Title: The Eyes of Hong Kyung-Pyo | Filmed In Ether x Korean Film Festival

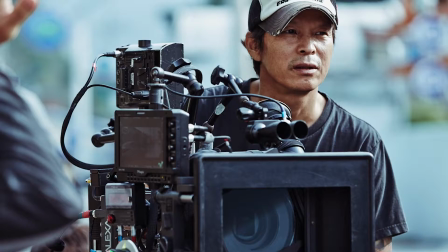0:10 Hong Kyung-pyo is one of Korea's most recognized cinematographers, lensing a number of hallmark Korean films over the past 20 years.
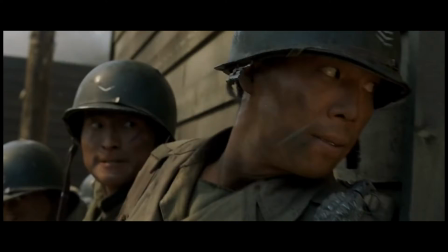0:18 The range of Hong's work is truly impressive, from horror, thriller and war films to mockumentaries,
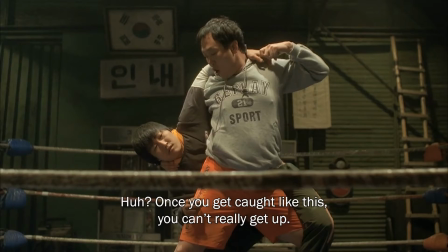0:26 romances and comedies.
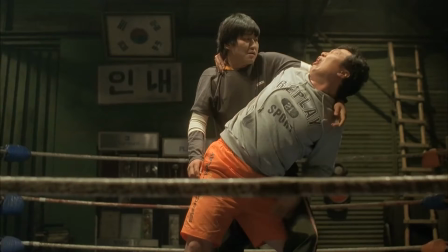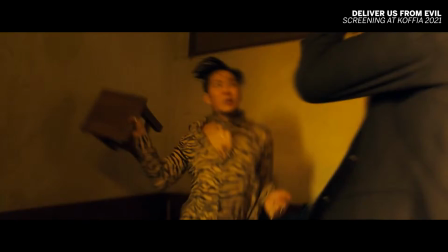0:34 Now, Hong adds action to the list with Deliver Us From Evil, playing at Korean Film Festival in Australia 2021.
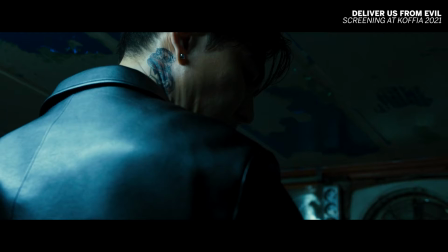0:42 Despite working across vastly different genres and collaborators, Hong's mark is clearly imprinted across all of his films.
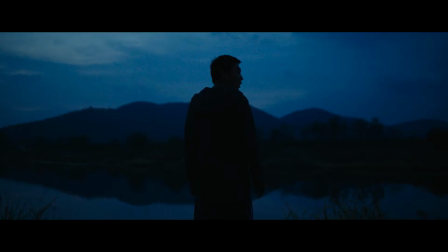0:50 We dive into how three aspects of Hong's signature style, colour,
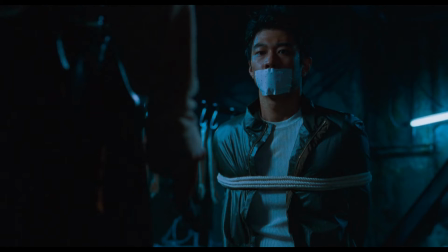0:55 silhouette and movement give greater dimension to the stories, characters and mood of some of his most prolific work.
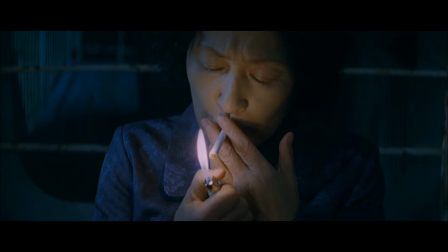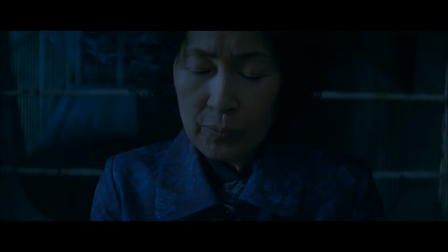1:14 At its most basic level, colour and lighting can be used to set the mood of a scene. But Hong takes this further by using colour and lighting in service of narrative.
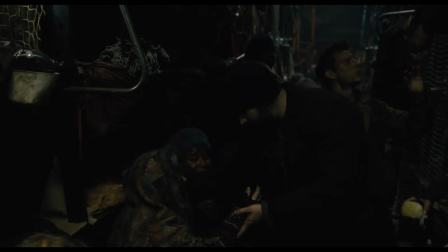1:25 Snowpiercer for example makes use of colour to support the film's themes on classism.
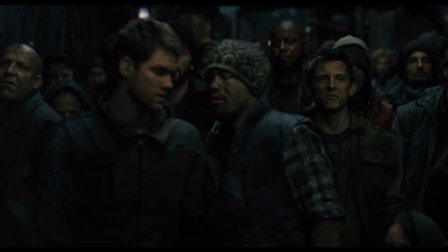1:30 Here we see the drab, monotonous colours of the lower class's tail end of the train highlight despair.
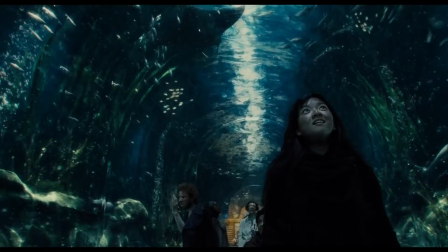1:36 But further up the train, high society revels in privilege with the sensory overload of colour.
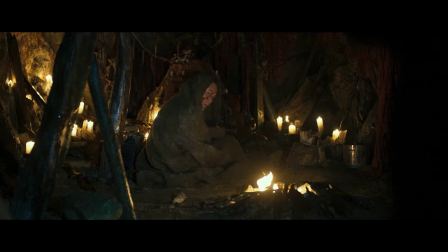1:42 Then there's his use of colour in The Wailing, particularly during its climactic final scenes which cut back and forth between two locations,
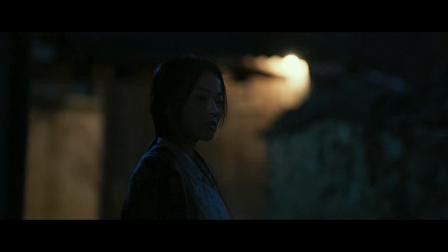1:49 one in the caves with the stranger and the other outdoors with the woman in white.
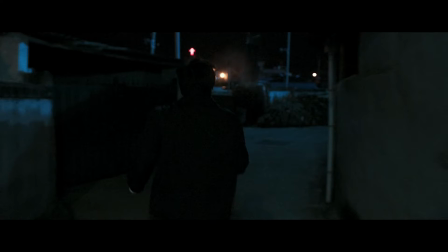1:56 During this tense moment in the film, Officer Zhonggu, who by this point of the film no longer knows who to believe,
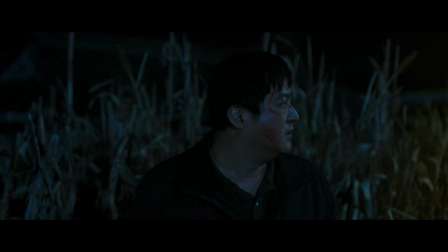2:02 is given two choices by the woman in white, one that will save his family and the other that will destroy them.
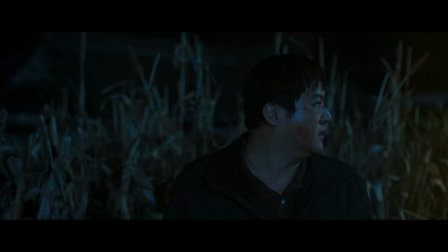2:10 It's here where Hong's use of colour and lighting shine as both scenes are at odds with each other, The stranger,
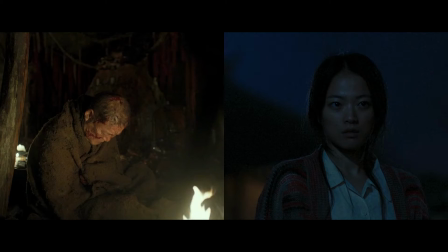2:15 visible through the glow of the red flames, is contrasted by the woman in white, hidden in darkness within the blue moonlight.
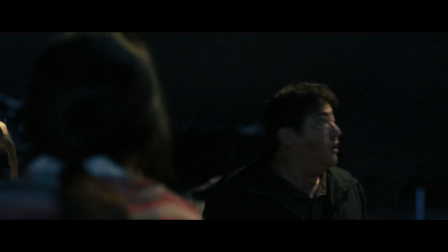2:23 Unlike the battle between shamans earlier in the film, which is similarly coloured, thus hinting at their alliance,
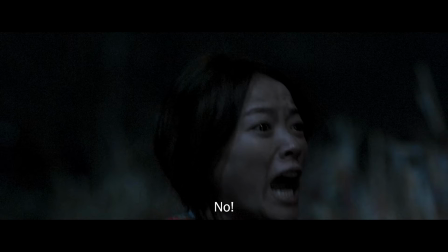2:29 this is the film's true supernatural contest, and Hong makes full use of colour to illustrate this.
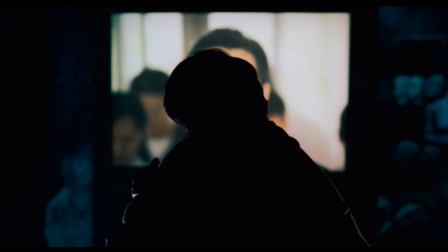2:45 Hong excels in symbolism when it comes to darkness as well, with his use of silhouettes also digging deeper than just aesthetics.
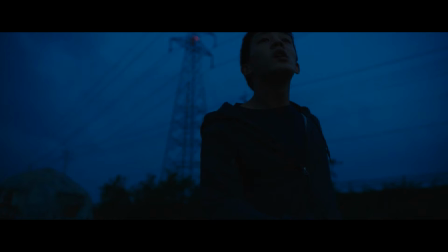2:53 In Lee Changdong's thriller Burning, silhouettes appear at critical moments and help lift the fog just a little on the film's mysterious characters.
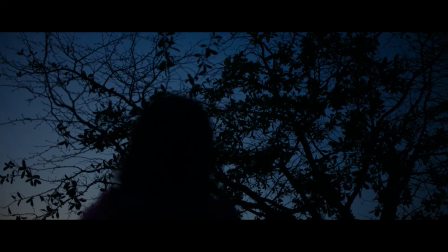3:02 In particular, Hong uses silhouettes to highlight important metaphors around Burning's characters.
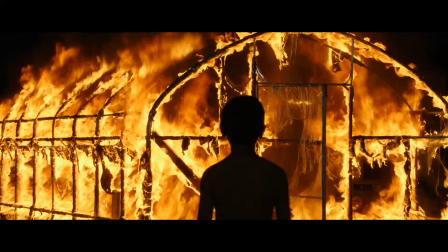3:08 And just like the film's namesake, fire is used to symbolise rage and violence. In one of the film's most striking shots during a dream sequence,
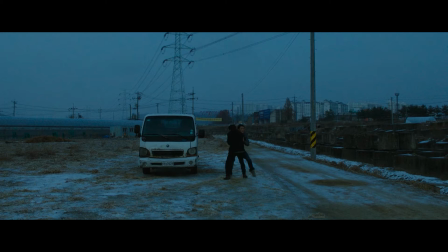3:17 Hong establishes connection between Jong-Soo's past and the future potential for him to turn to violence.
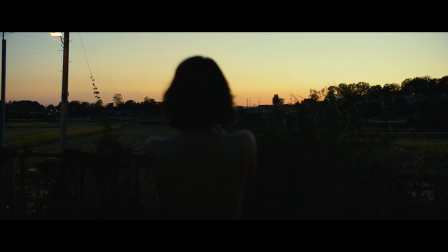3:27 A similar approach is used during Heimi's Great Hunger dance scene.
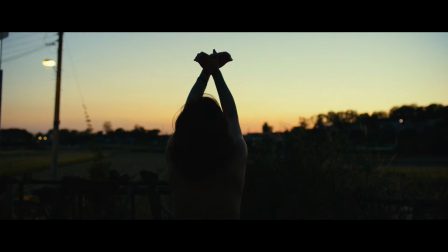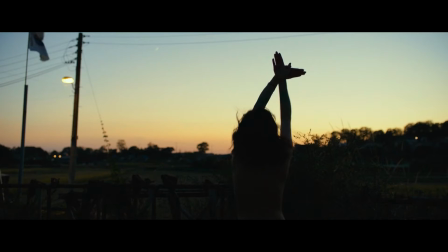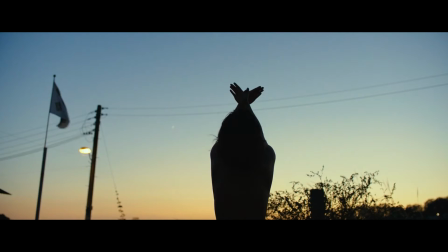3:42 In using natural light to contrast Heimi's dancing figure against the sunset,
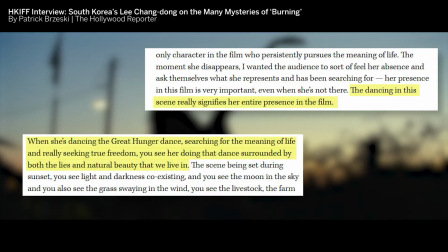3:47 director Li says this interaction between light and shadow perfectly captures her search for meaning and freedom amidst the lies and natural beauty of the world.
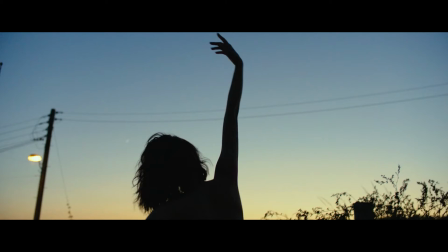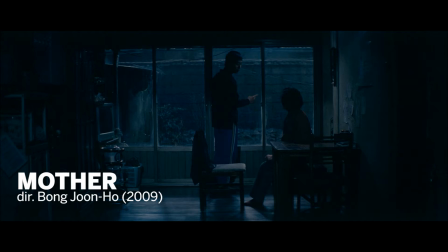4:01 Meanwhile, in Bong Joon-ho's mother, Hong uses the silhouette as a symbol itself.
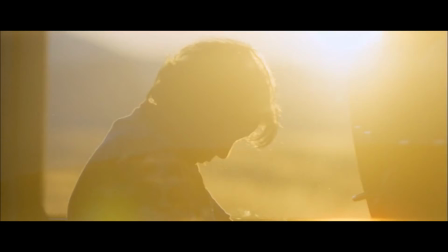4:06 In the final shot, the mother's shadowy outline is coupled with a noticeably shaky, unpredictable camera and warm sunlight.
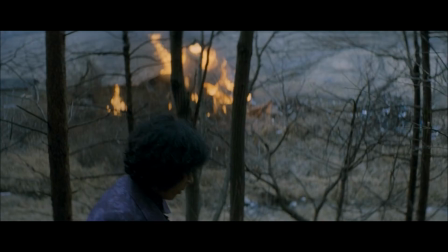4:15 It's a big departure from the film's earlier meticulous framing and dour blues and greys during its most chilling moments.
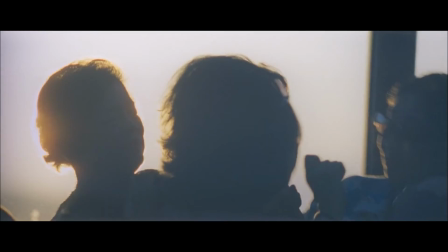4:23 This aesthetic transformation and use of silhouette reflects the mother's casting off of her past while still acknowledging the dark shadow of her actions.
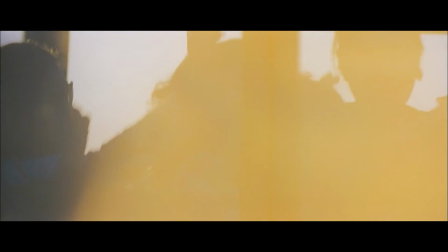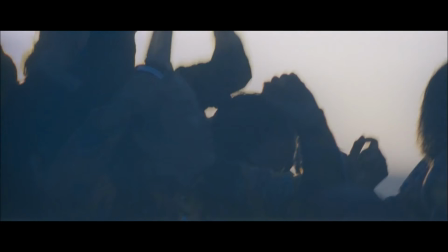Cinematography isn't just limited to lighting, shadows and colour, nor is it about framing one perfect shot either.
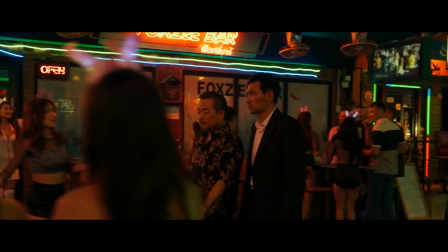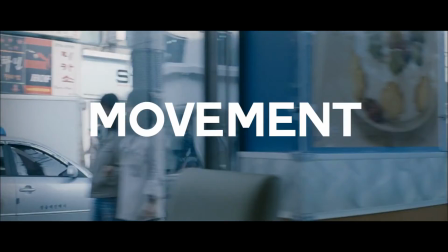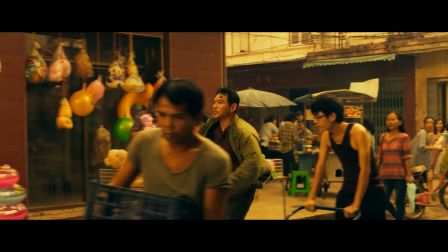5:04 Dynamic camera movement is another important part of Hong's toolset.
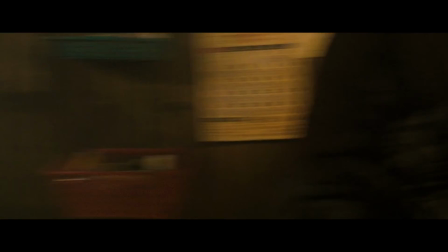5:09 Depending on the scene that he's filming, he'll use camera movement in such a way that'll match the rhythm of the scene.
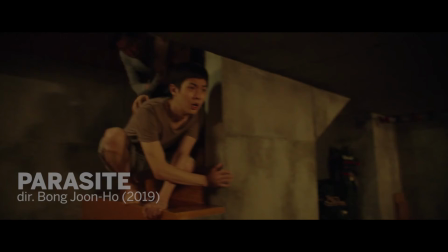5:16 Parasite has a number of scenes that maximise camera movement in service of the narrative.
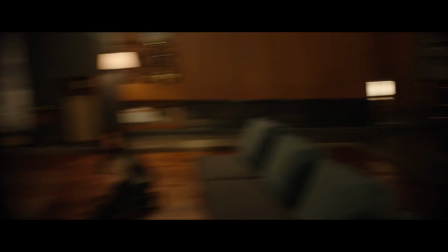5:22 One of the most kinetic scenes in the film, when the Kim family tries to tidy up before the Parks return home, clearly demonstrate how a combination of whip pans,
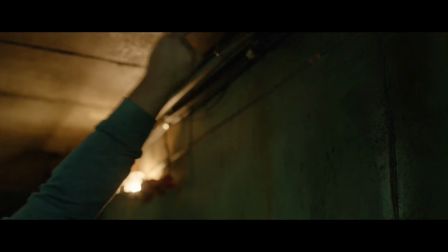5:30 dolly shots, and stabilised camera shots can work together with editing to create an added sense of urgency.
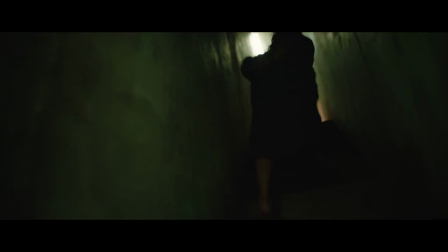5:39 This example of course is on the extreme spectrum of camera movement.
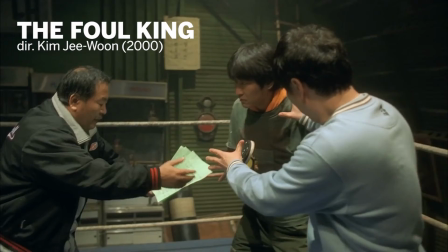5:43 For a more subdued look at how Hong uses camera movement to maximize the scene, check out this scene from Kim Ji-Woon's comedy The Foul King.
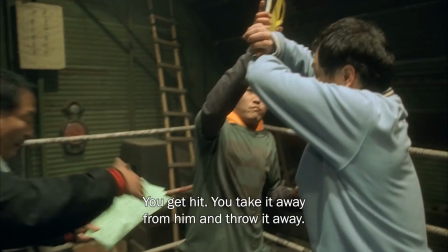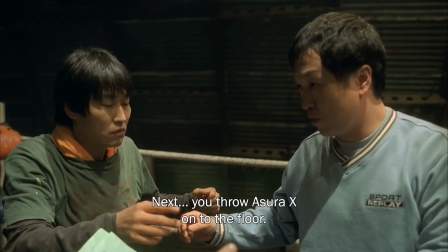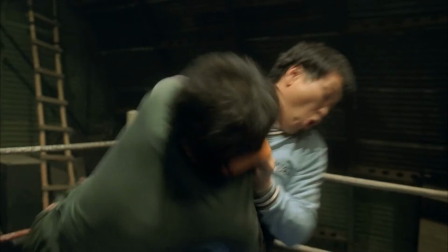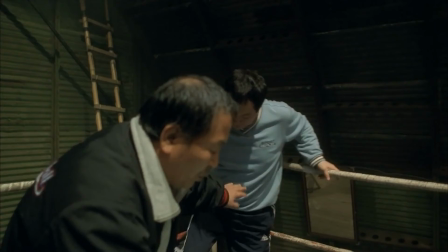6:09 Hong doesn't need anything too flashy to match the rhythm of the scene, All things considered,
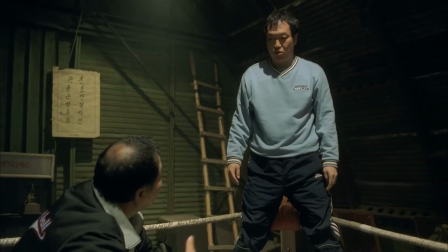6:14 this is a pretty banal moment for the characters of the film, they're just rehearsing for a wrestling match.
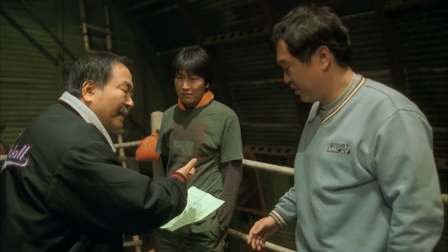6:21 But the scene is captured in such a way that services the performances of all its characters, whether through dialogue or physical humor.
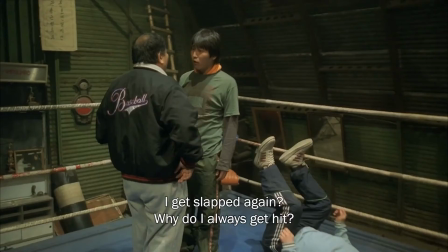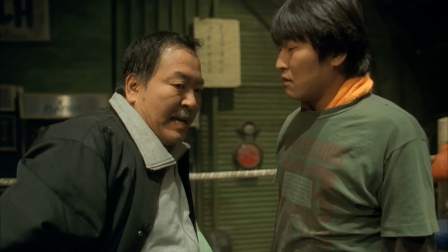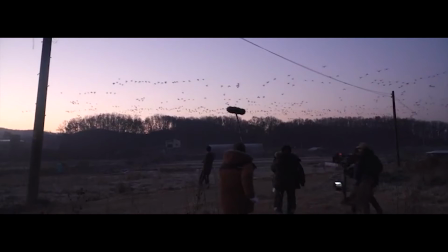6:41 Examples like these show just how considered Hong's use of cinematography is.
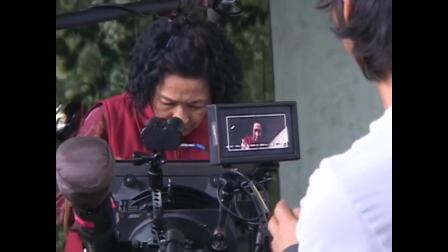6:47 With his ability to cater to and enhance the needs of a scene and bolster performances,
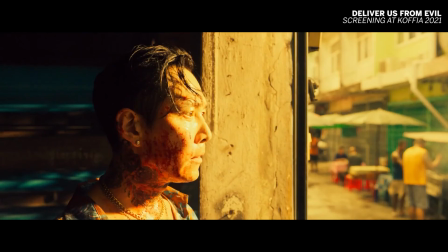6:52 it's no wonder many of his films, including Kofi's Deliver Us From Evil, have earned Hong major awards.
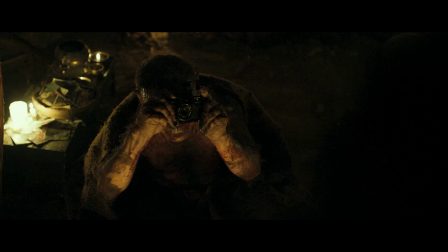7:00 Film after all is the moving image and if a picture can tell a thousand words,
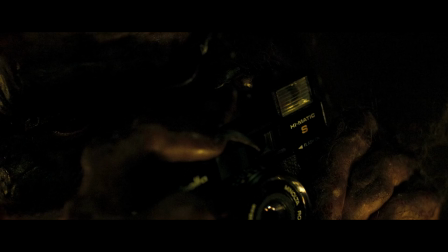7:06 how many more might Hong be trying to tell as a cinematographer?